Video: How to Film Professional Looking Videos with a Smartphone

so for the second shot the idea was that i want as the water was going down from the tap i just wanted to film myself you know putting
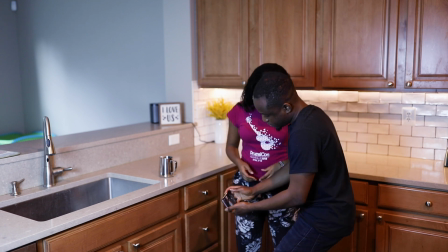2:53 it into the container and then I needed a motion shot so I had my wife graciously help me with this shot right here for shots like this there are three things that I think really make them look so dope number one is like motion shots so instead of like just you're
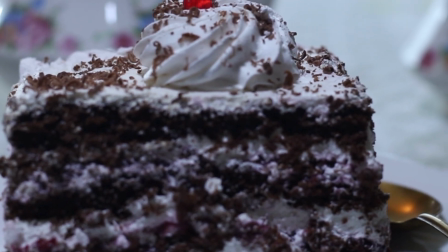3:06 at your birthday and you're just filming like yeah we had cake here and we had another cake it's always cool like once you add some motion to
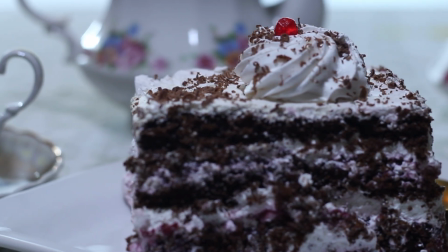3:12 shots like those to just look so cool and cinematic every time there's a little bit of motion to them
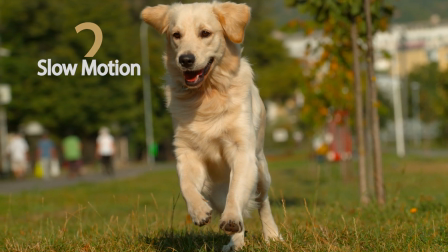3:18 slow motion as much as possible try to use slow motion slow motion looks really really cool and then the third one is transition so if you already know the next shot you're going into and the the first shot in a way that it sort of transitions into the next one and that's what we did in this second shot right here so
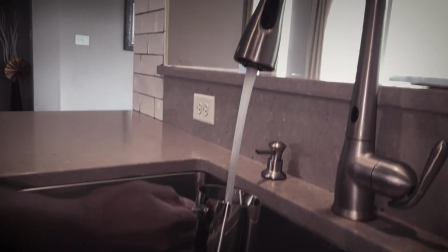3:33 the water drops from the tap it goes into me putting it in the jar and my wife helped me film that and then this just
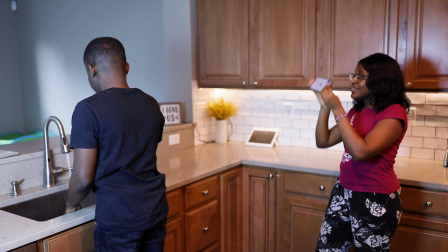3:40 sort of transitions into the touch shot so as she films me we just did like a quick zoom up to the ceiling and
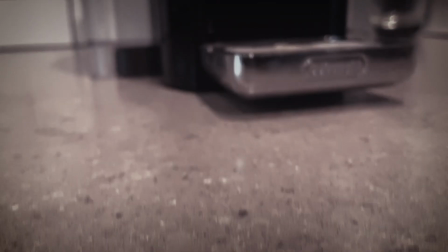3:47 that took me to the next shot which was me coming from the bottom of the coffee maker is you just find interesting ways to get the shirts the next thing
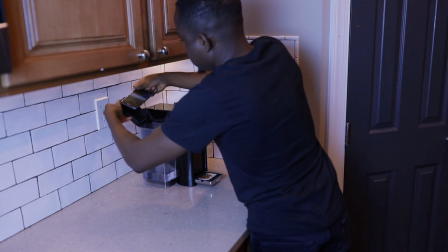3:53 was me pouring water into the jar so i did a quick uh dive through into the
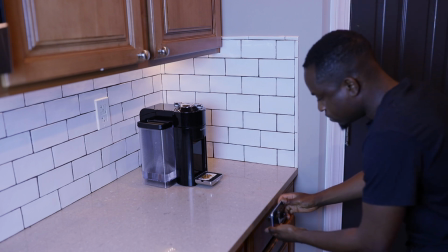3:58 coffee maker so it gives you that effect of we're going into the jar okay now to the biggest question that everyone was asking me was that how did i fit my phone into that small coffee pot
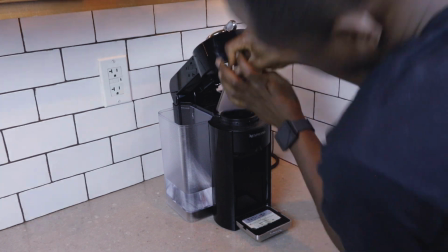4:12 holder like dude what did you do man did you drill a hole how did you get your phone to fit into that coffee pot holder well the simple answer was it was magic in some way because you see magic is just all about perception and misdirection so obviously there was no way for me to fit my phone into that small holder thingy so what i just did was create the perception that i was putting my phone in there and that is where our blender comes into play so i use the bottom part of the blender uh because it's black and the coffee pot holder is
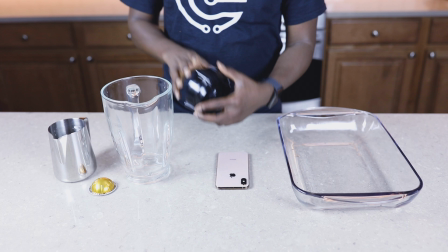4:45 also black and it has this little round hole here that's kind of like a peephole so I just aligned
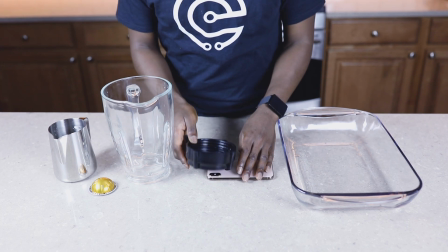4:50 that next to my camera and then just feel myself putting the pod inside that.
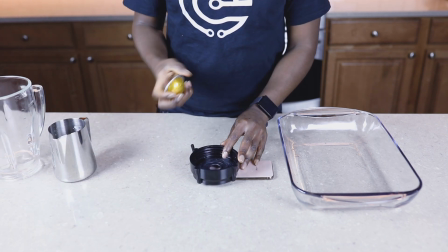4:55 Now when I aligned that with a shot of me also putting the pod
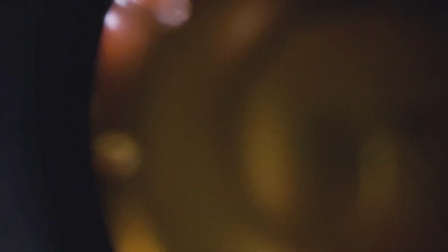4:59 inside the coffee pot holder, your brain does the rest and assumes that you know the camera was below that. So the same thing happened also for the water tank my phone couldn't really fit into the water tank so what I did was I put the phone into a bowl and
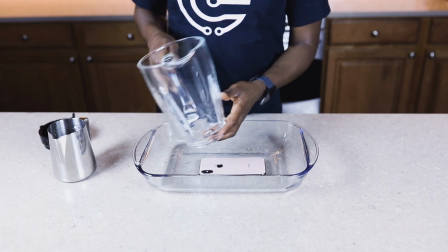5:14 then I used the bigger part of the blender so I used that and then I just feel myself pouring water into the
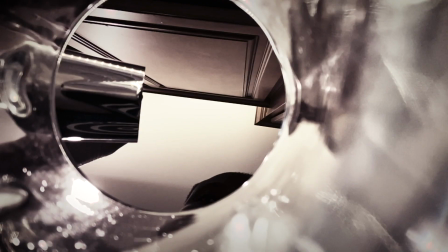5:22 blender from the top and then just stitch those two shots together and it gives you that illusion like I was pouring water into the tank. So that is how you get your phone to fit into a coffee pot holder. You know what's not magic though? Smashing that like button. It's not magic. So what are you waiting for? Go ahead and smash the like button. So once I had that nailed down all I had to do was get a few more clips to support that sequence using some of the same techniques that I already showed you.
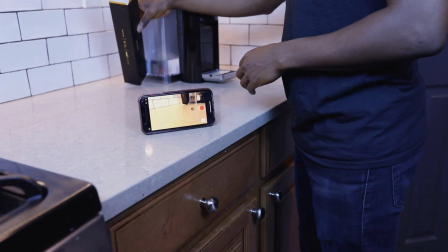5:51 One that was particularly hard to get was the pods falling out of the box. That took quite a bit of tries before I got that right. And when that was not working, I had a bright idea that I could, you know, film myself like flipping the pods in slow motion and well,
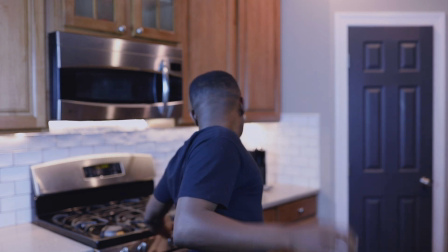6:04 let's just say hand-eye coordination was a little harder than I thought. But after a few tries, I finally nailed it. Another shot that was kind of interesting to do was the shot where I was actually dropping the cup on the coffee maker.
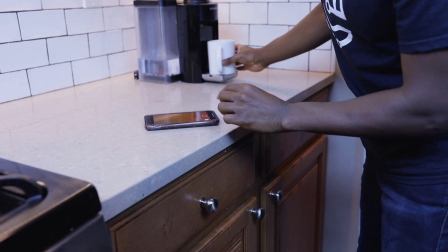6:21 I needed a fast motion blur and the only way I could do that was to sort of drop the
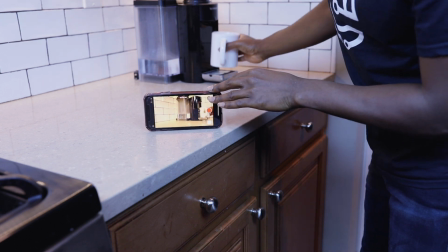6:26 phone down and when I put that together the whole thing transitioned very beautifully. And after a few more shots I put it all together and the next thing I had to do was take everything to my video editing software Premiere Pro. So let's see what that looked like.